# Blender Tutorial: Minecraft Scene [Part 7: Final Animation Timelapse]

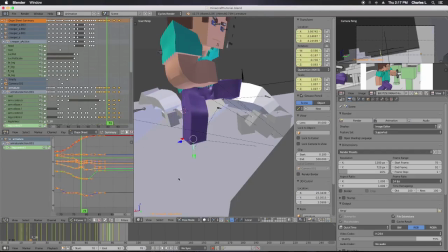16:19 And then, of course, the landing again, making sure you always get that little bit of bounce at the end.
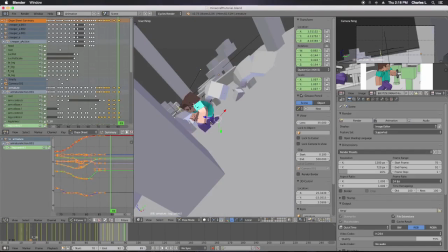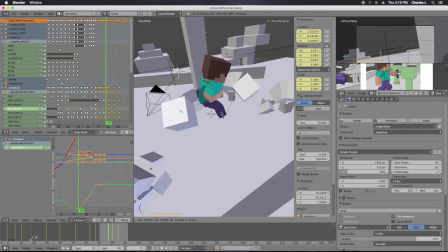16:32 And then I made him, I took some Kung Fu a few years back, so I knew that you had to look before you kicked.
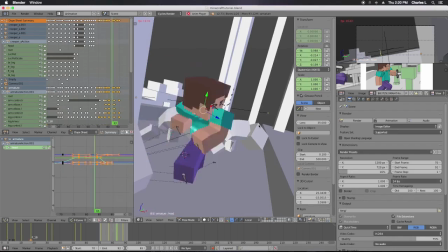16:38 So I just animated his head turning and looking before he actually started kicking, so he could line up the kick and just aim.
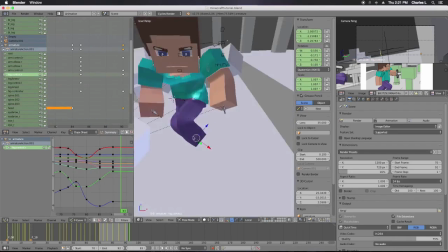16:46 Because Steve is good, but he's not that good. He can't kick without knowing when he's going to hit.
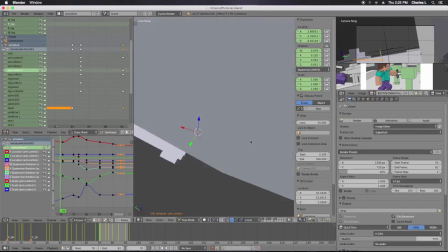16:53 And at this point, I was realizing, you know, I'm just hitting one creeper again, and I don't really want to have to move the other ones around.
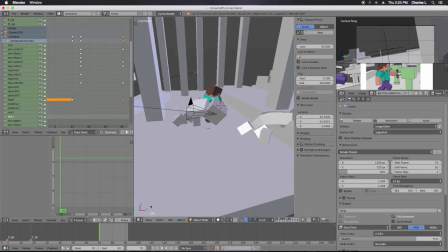16:59 So I was like, I'll just do one.
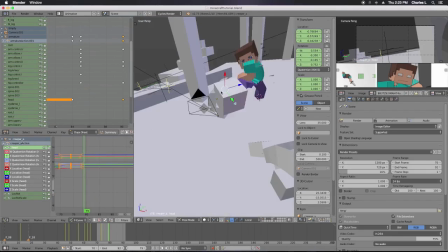17:02 I was thinking of adding another creeper that just kind of like walked along the blocks in the back and then just fell over, because I think that would have been
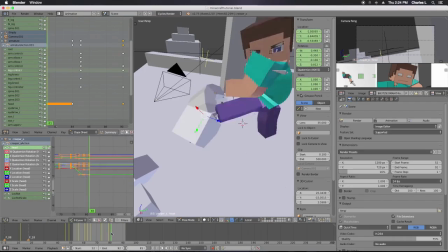17:09 funny. But I didn't do that in the end.
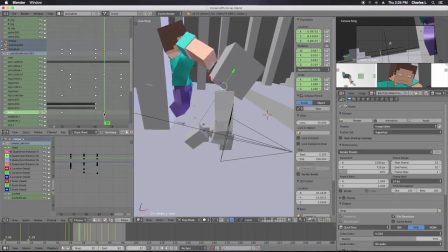17:15 So hitting this guy twice in the face, so he punches him and then kicks him again, and finally the creeper goes down.
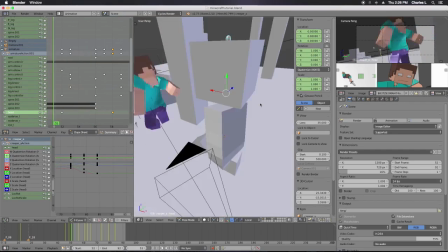17:24 And this kick is starting to look good now. Not great, but decent.
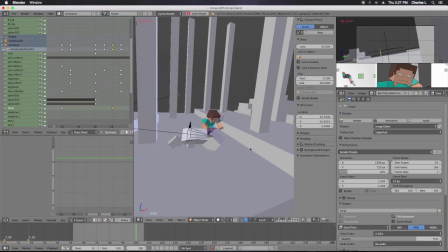17:29 So the jump, spin, kick, and then landing. And then I have to have that final shot of him zooming in.
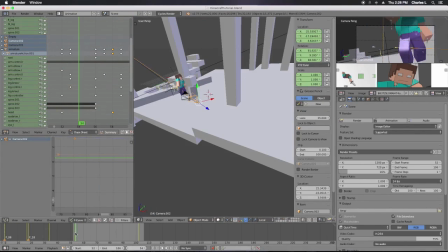17:38 So, but I decided to do the camera animation first, because this is where the camera actually kind of became important. Oh, so here's a cool thing.
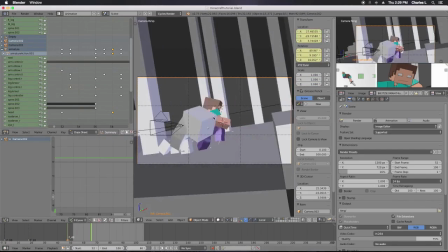17:44 When you do keyframe binding, camera binding, you don't want to do one giant shot of the camera with the camera.
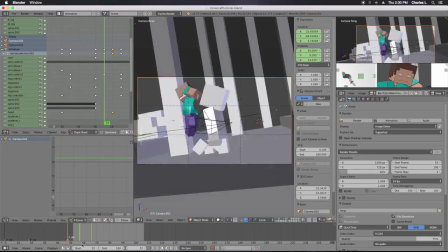17:52 I decided to do multiple cameras in one scene.
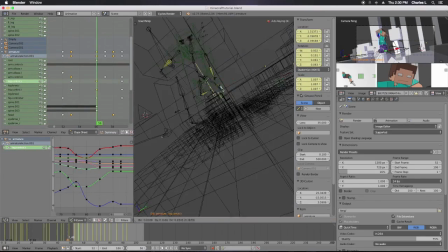17:54 So what I did is I just have the first camera, then I switched to another one, and you can do that by adding a keyframe marker in the timeline, and then when you get to that point,
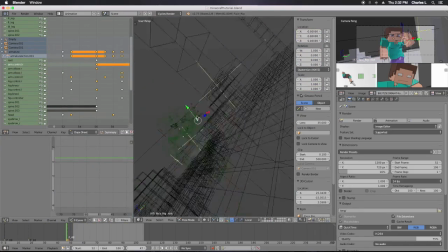18:07 you select a camera that's not the active one, and then in the timeline below,
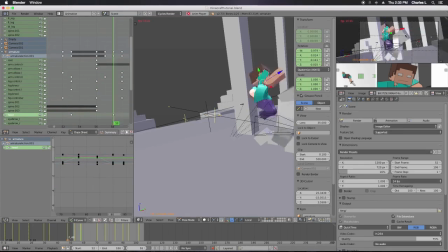18:13 you hover over the timeline and hit Control B, and it will switch cameras.
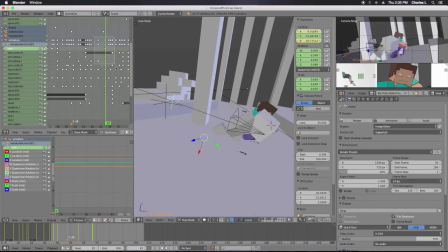18:17 I might do a tutorial on that in case that's not making sense, but it's really cool because it allows you to just change cameras in one scene, which is super important because I have motion blur in the scene,
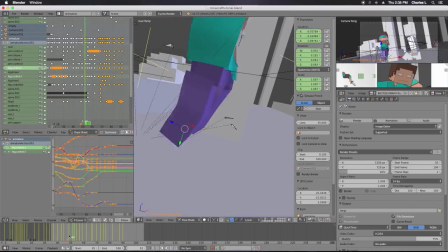18:30 and if I move the camera every time, you get like loads of crappy motion blur that isn't supposed to be there.
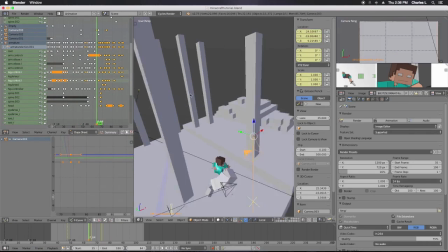18:38 Also, I animated the focus because I wanted to have some depth of field in this scene, so I added an empty and then pointed the depth of field to it.
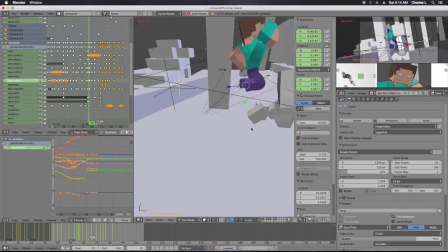18:47 And animated the empty to match up with the character at all times.
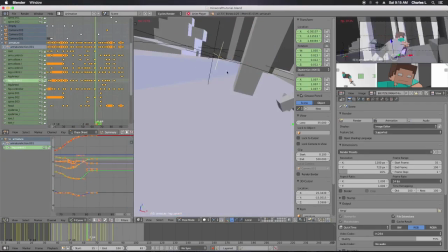18:55 And then I got really, really annoyed with the kind of sloppiness of that part, so I added an extra step in there.
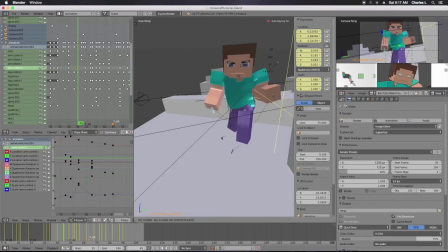19:04 Because I didn't want him to, because after watching it a bunch of times, it looked like he was floating the entire, floating that second jump, which led to the punch.
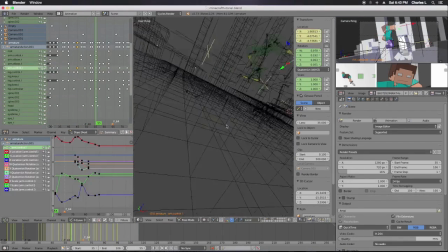19:13 So I just added another step, so it was a little bit shorter. And then lined up the punch so it looked more punchy. But Tish, I'm hysterical.
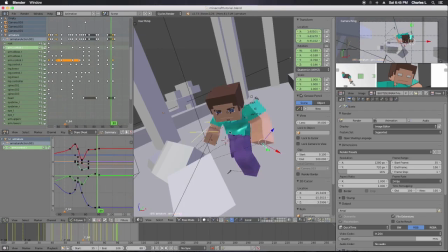19:27 And then finally, I at least laugh at my own jokes.
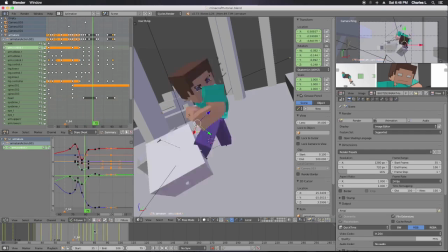19:32 Come on, give me that. Then finally, he just cleaning up that final kick. and making sure it looked good in camera.
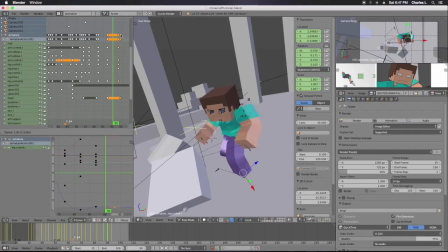19:40 That's what's most important. If it doesn't look good in camera, you're gonna have to change it. Even if it's good animation, it has to look good in camera.
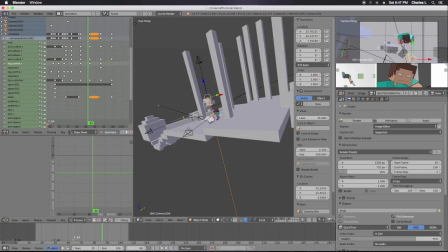19:46 And if it's bad animation, it looks good in camera, good to go. You can work with that.
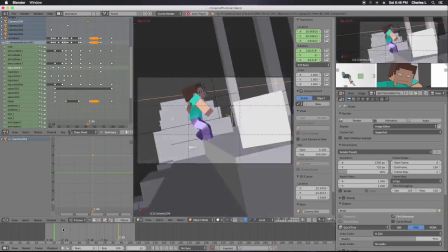19:52 And then that final shot with him looking down and being all intense. So just zoom the camera in.
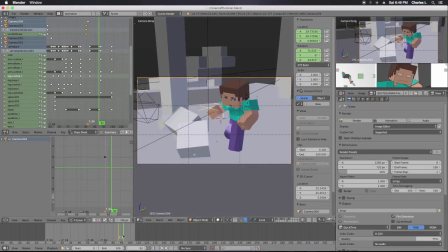20:00 And then add a little bit of motion for all the cameras so it looks more intense.
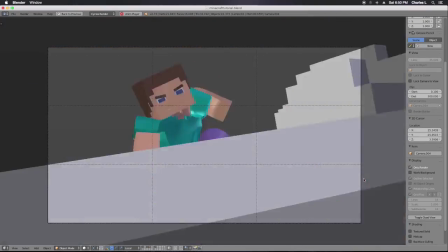20:07 So that's the final thing. That's a little bit too fast. But I hope you enjoyed this.
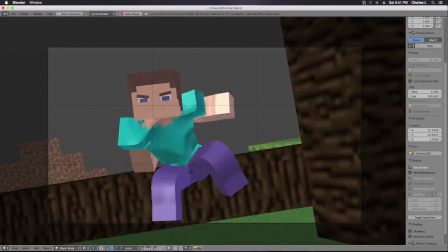20:13 Make sure to like, favorite, subscribe. Let me know what you thought of this series. It's over after, I think, 1 year in the making, which is way longer than I initially thought it was going to go.